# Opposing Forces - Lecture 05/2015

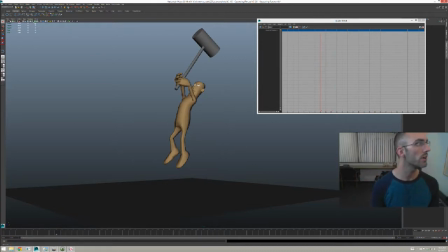The movement, if I'm watching, let's pretend that this is the camera angle.
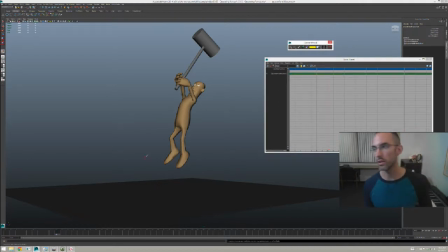I'm not going to make a different camera angle than this. Okay? The movement of the hammer, it has to be, it absolutely, unequivocally,
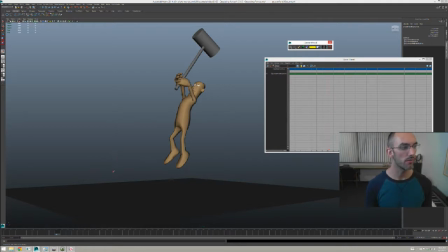it has to be smooth enough on this motion up to here that the explosive motion of the body, the anticipation, the bam,
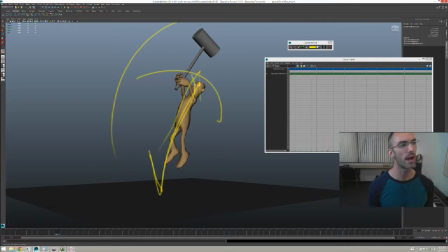the flying up right there is the driving force in comparison, okay? And then once it gets up to here, that slowing of the body is opening the door for a new force to take over, all right?
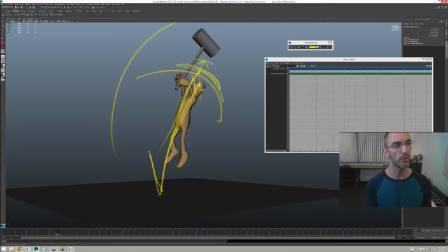And that little bit of extra oomph of anticipation upwards past this point will be nothing. It'll pale in comparison to the hammer cranking back here and slamming down.
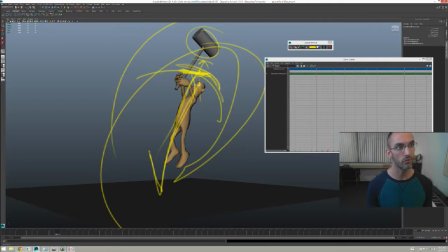Okay, but what I'm observing right now is disregarding, sort of the weakness of the poses. What I'm observing is a little bit of a lack of support in this first part
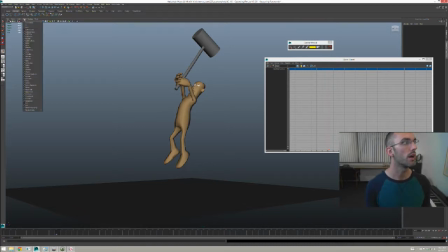in terms of defining what those forces are, meaning I need to go in and I need to add one, maybe two more keys in between all of these things. And these really are kind of breakdowns and not in-betweens, but I need to add at least one or two
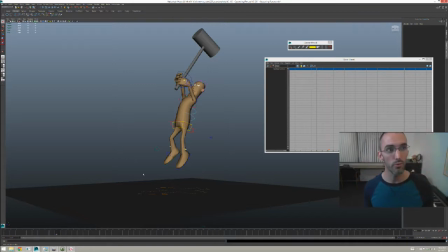frames that further refine and define those moments. As you can tell, I skipped breakfast today and I am eating Altoids as if they are nutritious food. Altoids and coffee. I'm getting all the energy I need from sugar and caffeine right now.
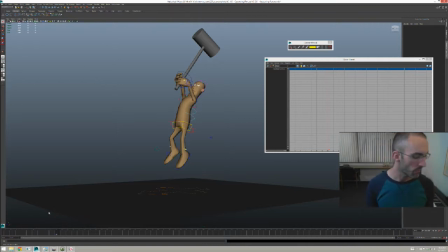But that's how I do it. That's how we do. All right? So let's go in and let's make that change real quick, okay? It's right here, isn't it?
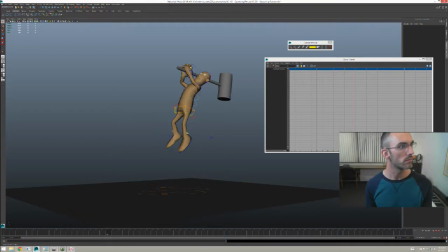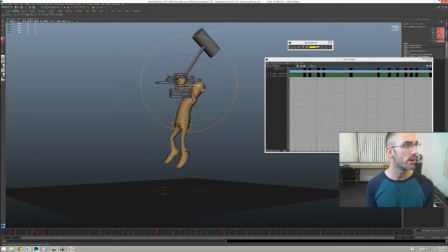First off, let's define this as slightly. I'll come back to that camera angle, but let's define this as slightly less developed. Okay, unfortunately we developed that too much.
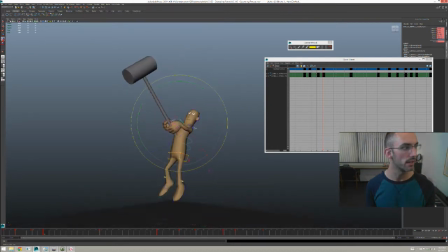We developed that force too much. And this is also probably too developed.
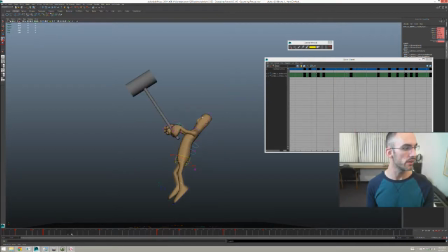Okay, so we need something right here, and we need something probably right here. He's also most likely not jumping high enough. Or fast enough.
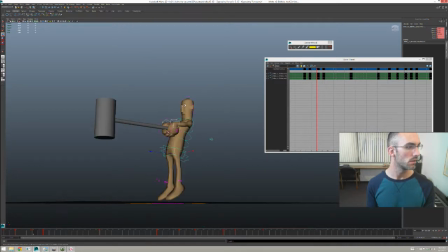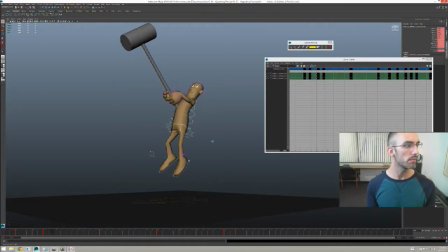So let's make this a little bit more of a plateaued, you know, slow in.
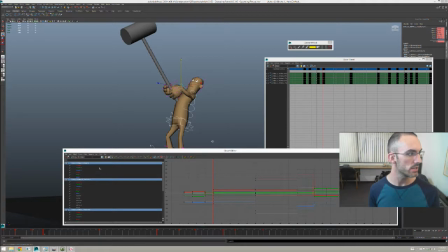I'm going to look at my graph editor for that hint. I'm going to just show selected. And this is kind of hard to see, so I'll just quickly turn off step preview and see where we're going here.